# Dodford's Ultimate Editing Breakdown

Hi, I'm Danny. You might know me as Dodford. Today we're going to be breaking down my video, Jim Carrey Doesn't Exist, cut by cut.
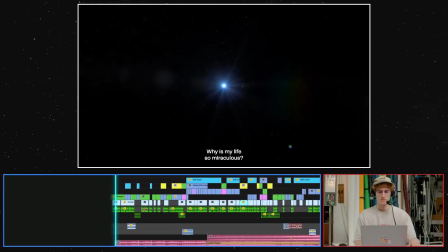10s Why am I so blessed? Why is my life so miraculous?
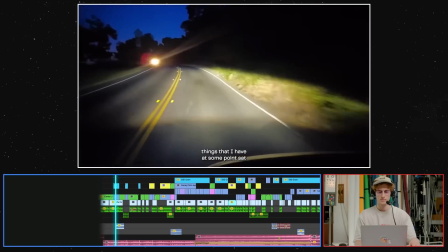15s I've had just endless gifts, and they've all been things that I have at some point sat and made myself believe were possible.
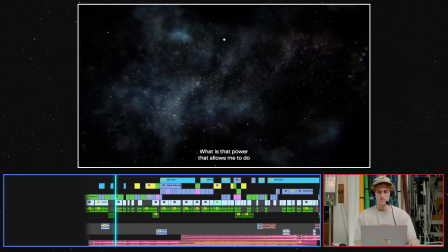24s Row your boat gently down the stream. What is that power that allows me to do such magical things?
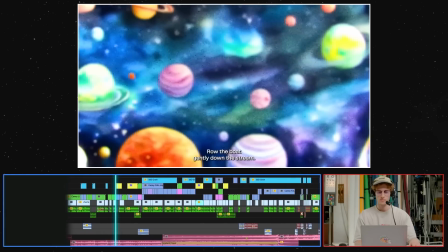35s Life is but a dream, you know. Row the boat gently down the stream. Merrily, merrily, merrily, merrily, ...
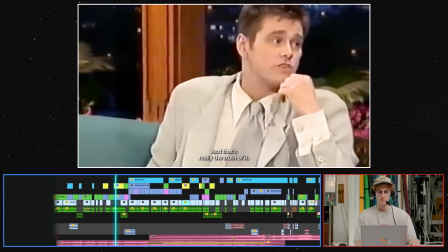44s Life is but a dream, and that's really the truth of it. It is a dream, you know. Absolutely.
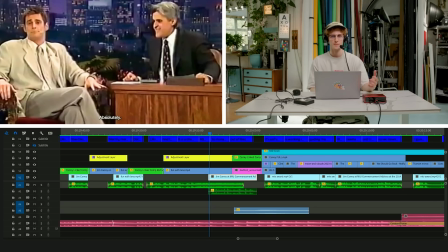50s
So the first part of this sequence is using this concept of life is but a dream, and the whole song of Merrily, Merrily, Merrily, Merrily that we're aware of. It's very light. It's very almost like a fairy tale, quite theatrical. And this is something that Jim Carrey resonates with, this idea of gratitude and understanding your place in the universe and feeling, I don't know, thankful for it. There's a lot to like. It's a lot further exploration of Jim Carrey to go into. We've discovered so many different types of Jim Carrey leading up to this point in the video, and now at this point, the concept of it is like all these different versions of Jim are converging, and we're seeing the ultimate universe Jim Carrey. So we're starting literally in space with this shot of a star,
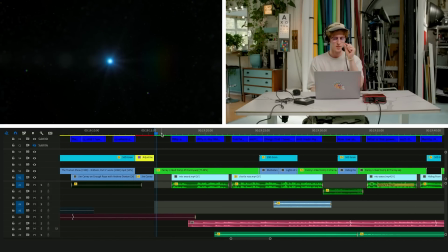99s
which is his universe, Jim Carrey, kind of emerging, this like single beam of light in a dark vast of space. Like the whole point of this sequence we're about to see is this slow descent into the wheels almost coming off, everything kind of collapsing, Jim Carrey waking up to understanding his place in the universe and realizing that not only all the characters he's played in his films, he's also a character himself. But we can't just start there. It has to be a very slow transition into this thing where if you want to get kind of crazy later on, it has to start very standard, grounded in the real world, which is where we are, him accepting and understanding and feeling grateful for who he is in reality. So when sort of that reality or the definition of reality shifts later on, we've got to start somewhere where it's light and easy to process.
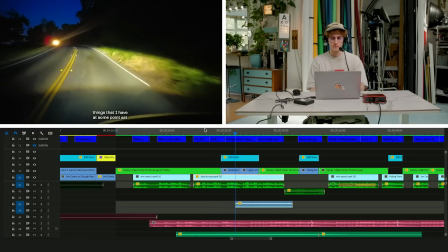154s Gifts, and they've all been things that I have at some point sat and made.
So these shots of him driving up Mulholland Drive, it's a plot point earlier on in the story where he manifests his future self, where he sees himself as this ultra successful being later on at some point in the future.
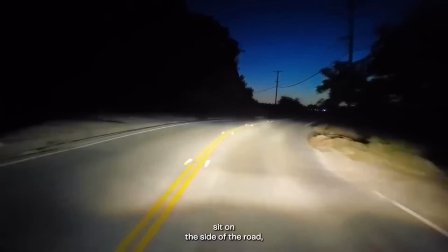176s I used to go up to Mulholland Drive every night, sit on the side of the road, look out at the lights, and go, I'm a popular actor. Every director wants to work with me.
One thing I'm always kind of considering in the edit is about immersion. You won't often see, unless it's more of an intentional choice, like very basic stock footage.
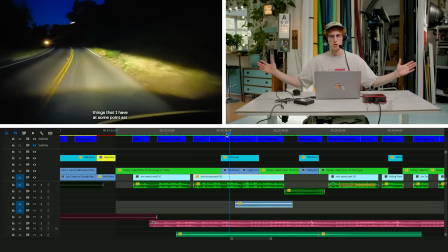200s
You know, I could have had a nice, vast drone shot of Mulholland Drive here because I Googled it and there were loads of options, but it didn't feel intimate enough. So I was looking and searching all over YouTube, which is actually where I find a lot of the stuff that ends up in these videos, is more of like someone up there has just gone with their own camera and it feels more homemade,
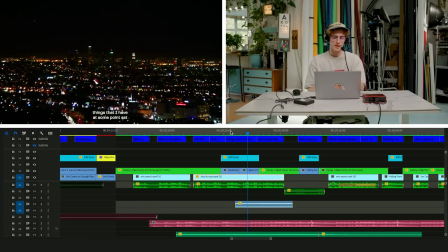221s
and it almost feels like Jim is...
That I have at some...
Like even this shot of LA itself, it kind of feels of the time. It feels like he's just brought out his own video camera and is recording this himself, which it always leads back to like this whole conversation we're going to be talking about immersion, because that's what all of this has to be informed by. And to me, like the choice of stock footage or B-roll is super important in like really subtle, like subconscious things in why the view, or like how the viewer sees it. And I didn't want it to be too professional. It can't be too clean and like produced at this point.
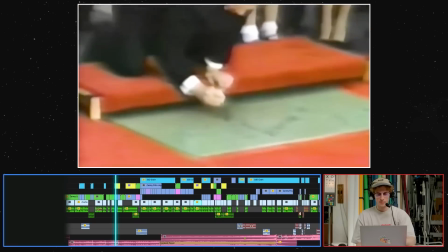262s
It has to feel very homemade and intimate.
Merrily, merrily, merrily, merrily, ...
This kind of feels like a simple thing, but I don't like to use one example of something I'm talking about, and it actually is a complaint in my videos. Is like I repeat lines, or I just overuse the same clip too many times. But this falls under the same thing of I understand that in his Walk of Fame, it's not the star, it's the Walk of Fame thing on the ground, he writes Merrily, Merrily, Merrily, Merrily. And so I'm just trying to source, every time I'm researching, I just source how many different angles and shots and videos of this are there out there, and can I compile it? Because like one way I see these videos is like the ultimate example of a certain story, and you need to see all the angles, all the different perspectives. And so I've got a video of him actually doing it into the clay.
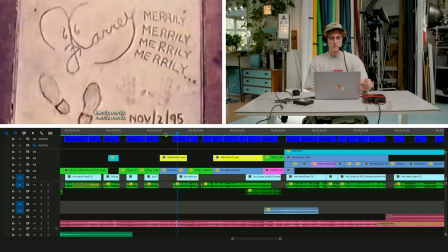316s Merrily, merrily, merrily.
And then a shot from this Jay Leno clip that he's talking on, and as well as my own photo, which I've just done my own kind of compositing on. That's the HD version. It's like a cacophony of different mediums and styles, and it feels very textured. And that way, like there's a variety rather than just letting one thing play for a long time or it all feeling too same-ish. I like to just try and have as much variety in style as I can.
Life is but a dream, and that's really the truth of it.
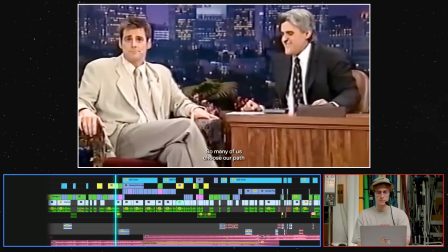345s It is a dream, you know. Absolutely. So many of us choose our path out of fear disguised as practicality.
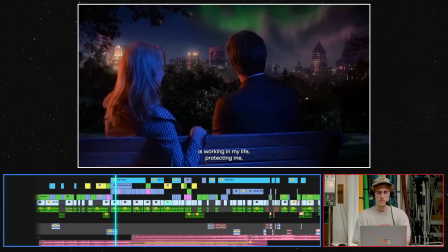353s It's as if some unseen force is working in my life, protecting me, guiding me, dancing right along with me.
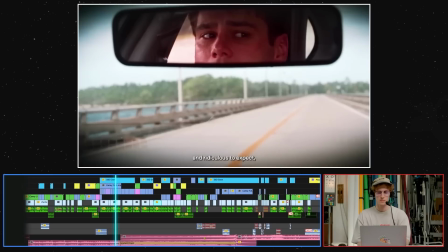359s What we really want seems impossibly out of reach and ridiculous to expect, so we never dare to ask the universe for it.
The whole video has been so far using Jim Carrey's filmography and art to parallel the exact same things that he's going through in his life.
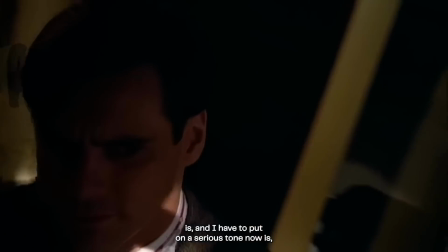373s
We've had a big Truman Show sequence before this.
The obvious question here is, now I have to put on a serious tone now, so where are you in the middle of this?
We see that Truman Show is this like embodiment of where he is in life and how he felt like he was the subject of some big experiment and he was trapped almost.
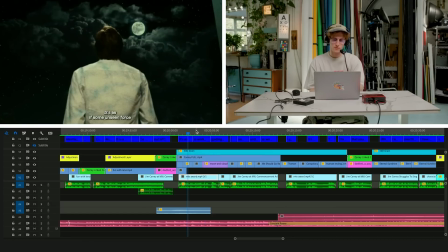392s
And we're doing the same thing here. It's match cutting different shots of him looking up at the sky and space and the stars.
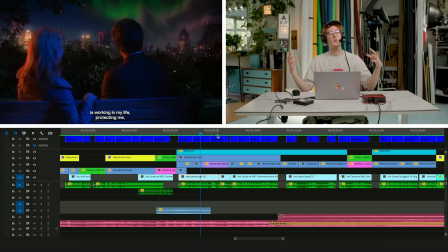398s
Really kind of like the whole point is trying to
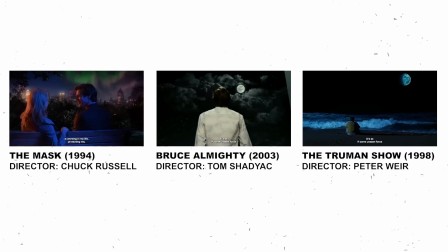402s
converge all these gems that we've created throughout this video and now cramming them together, and it's like mushing all this Play-Doh together and seeing how it all fits into one thing now, that way, so we can sort of break them apart later on. So now like it's an intentional choice to just try and find all the shots where things mirror and parallel throughout his art so we can use it as a way of explaining his life.
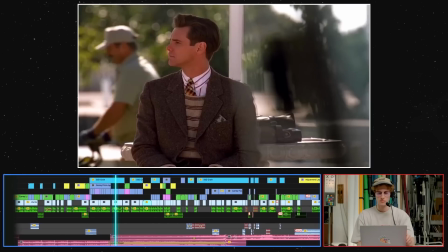428s The universe for it. I guess there's no way to prove it. It's just a feeling I have that I'm not alone. I'm the proof that you can ask the universe for it.
So this is the first tone shift in this sequence.
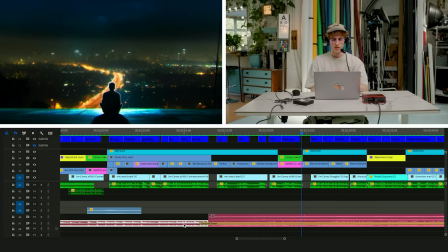444s
You can even see underneath here, this is the music. We've got this track that's been playing is the Merrily, Merrily, Merrily, Merrily.
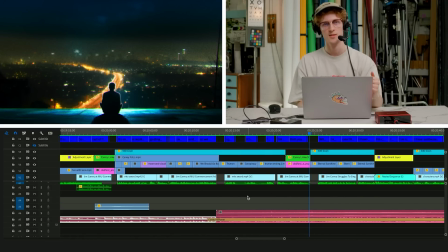451s
And what happens throughout this sequence is another track starts to play above it, just really, really quietly at first.
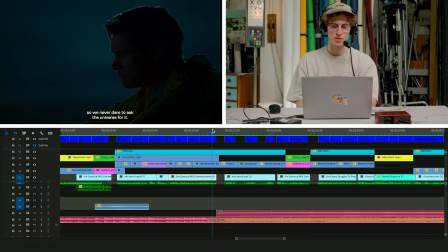458s
And it's this eventual crash. And this is the first tone shift where it's all these shots of him in his movies, and you can literally see the music starts right here at the same time as a shot of Jim looking right back at us.
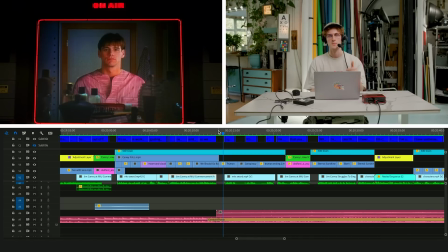474s
It's his first signal of him realizing there's something bigger at play here, and it's still in his head at this point.
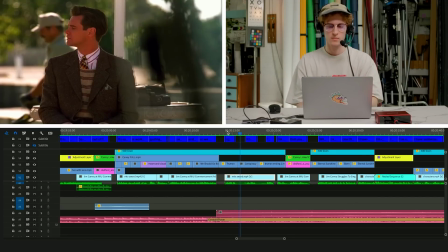481s There's no way to prove it. I guess there's no way to prove it. It's just a feeling I have. It's just a feeling.
He doesn't know for sure yet. It's still very small, but there's a potential of a bigger world out there.